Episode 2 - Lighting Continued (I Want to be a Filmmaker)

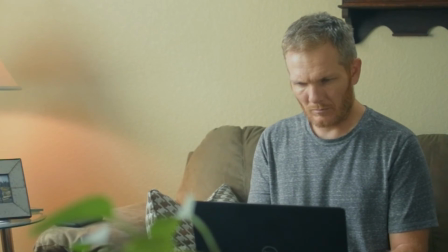And I think that really helps to sort of sell the three-dimensional space. Finally, there's a subtle backlight to the right of the subject,
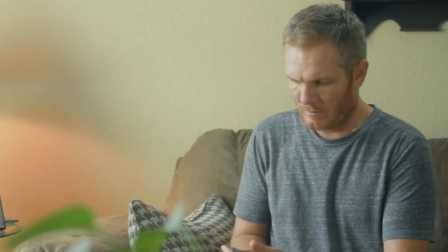in the hair and on the right shoulder. It's kind of subtle in the daylight because there's so much light in the room,
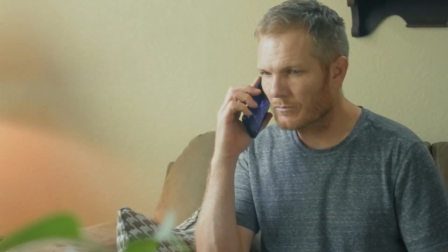but I think it is giving me just that subtle little bit of separation from the background, so I thought that worked out pretty well.
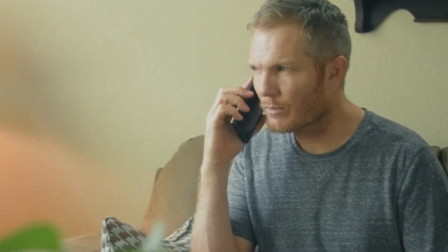Overall, I'm pretty happy with this image. For a daylight shoot, I think it looks pretty good, and I think I'm kind of getting the message across that I want to get across. So let's talk about the backlight for a minute. In episode 1, I really liked the backlight, but it was just spilling all over the room. I got the nice separation that I was looking for, but it was causing me to fight with being overexposed on everything else. I didn't want to lose the backlight in this version of it, but I just needed to control it a little bit more. So
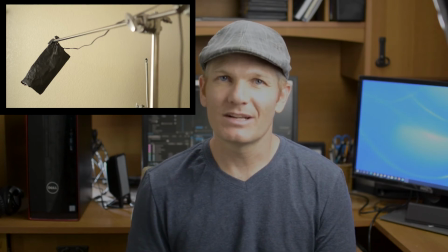what I did to solve that was I used a C-stand to extend a light pretty much directly over my head and behind me. And then I used the black wrap cinefoil to make a snoot, or just like a tube, that I could wrap around my light and direct the light so it's really shining just on me and nowhere else. So it's not blowing out my whole image or overexposing anything, but it's giving me that backlight and just that little bit of separation, which I really liked. I really like this method, and I think I'll definitely use it again.
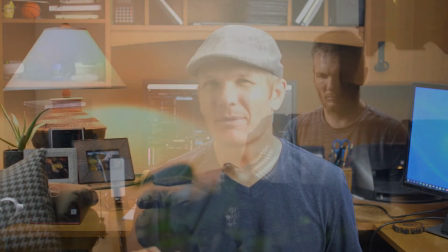I also shot this one at night, and maybe it's just personal preference, but I really dig this one more.
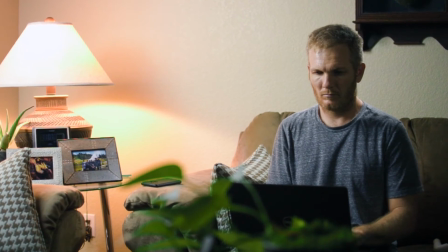I like the darker shadows on the side of my face. I feel like that really makes the image more intense.
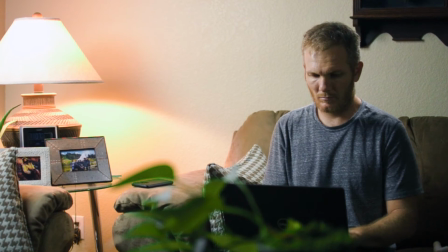And then I kind of like the framing. It's a little bit different in this one.
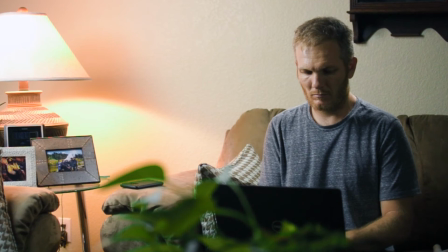I'm sort of shoved over closer to that darker side of the frame, which I feel like just adds to some of the anxiety in the shot.
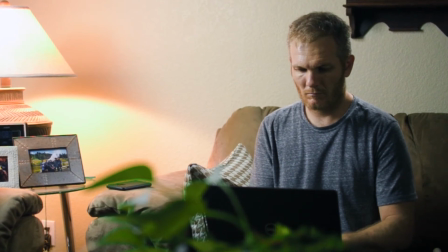And then that kind of blown out, overexposed lamp, I kind of like it.
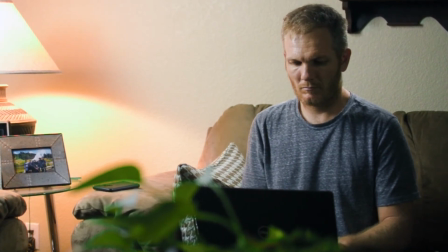I think it adds to the drama of the scene, and it sort of matches the anxiety that the character seems to be feeling in the scene.
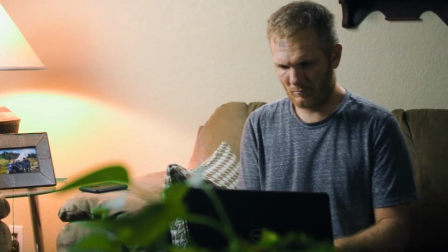So I feel like it kind of worked. I focused on using the lamp as my main motivating light source,
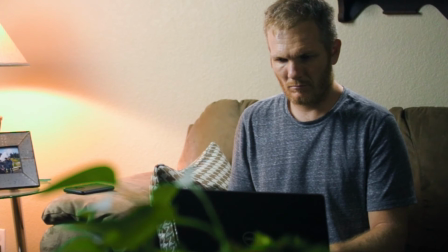so most of my lights came from that direction just to sort of punch up what the lamp was doing, and I feel like that kind of worked for the scene and gave me a really nice look.
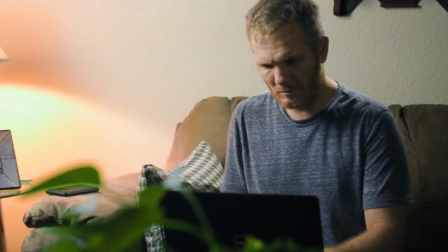The backlight, I think, really popped in this scene. You can really get that nice rim and the nice separation from that darker side of the scene. Overall, I think these two shots have really come a long way since episode 1. A little practice on my part, and then some of the right gear for the job, I think made all the difference in the world. C-stands, C-stands, C-stands. I can't say enough about how much I'm in love with these things. I honest to God think that I was more excited to get C-stands than I was to get my first car. They were awesome, and they added so much efficiency and flexibility to the shoot. Can't wait to use them on the next one. The lens I'm in love with, the 35mm that has an f-stop of 1.8. I think that adding that control over the depth of field made a huge difference. ND filters made the daytime shoot possible. There's no way I was getting that image without the ND filters, so I think they're a must-have. And then the black wrap cinefoil, I'm kind of falling in love with it. It gives me so much control and versatility in shaping the light, and on a budget, when you can't afford barn doors and flags and all of that, the cinefoil stuff is a pretty cheap way to get a lot of control over shaping your light. Highly recommend it. If you're an experienced filmmaker and you've got some tips to share, please drop your wisdom down in the comments. We're all here to learn and grow as filmmakers. If you're a newbie like me and you don't have $1,000 to spend, I think the best thing that you could do for your money is ND filters and the black wrap. They're both cheap, and they both make a huge difference in controlling the light. And that's really seems to be the name of the game to get that good cinematic look. And I think you can do it using a lot of daylight and using the lights you have if you can control what comes into the lens and what actually hits your subject. C-stands are definitely expensive. If you can't afford those, I think you could get a similar effect with less than $100 worth of PVC and a good assortment of fittings. It won't be as efficient, but it'll work.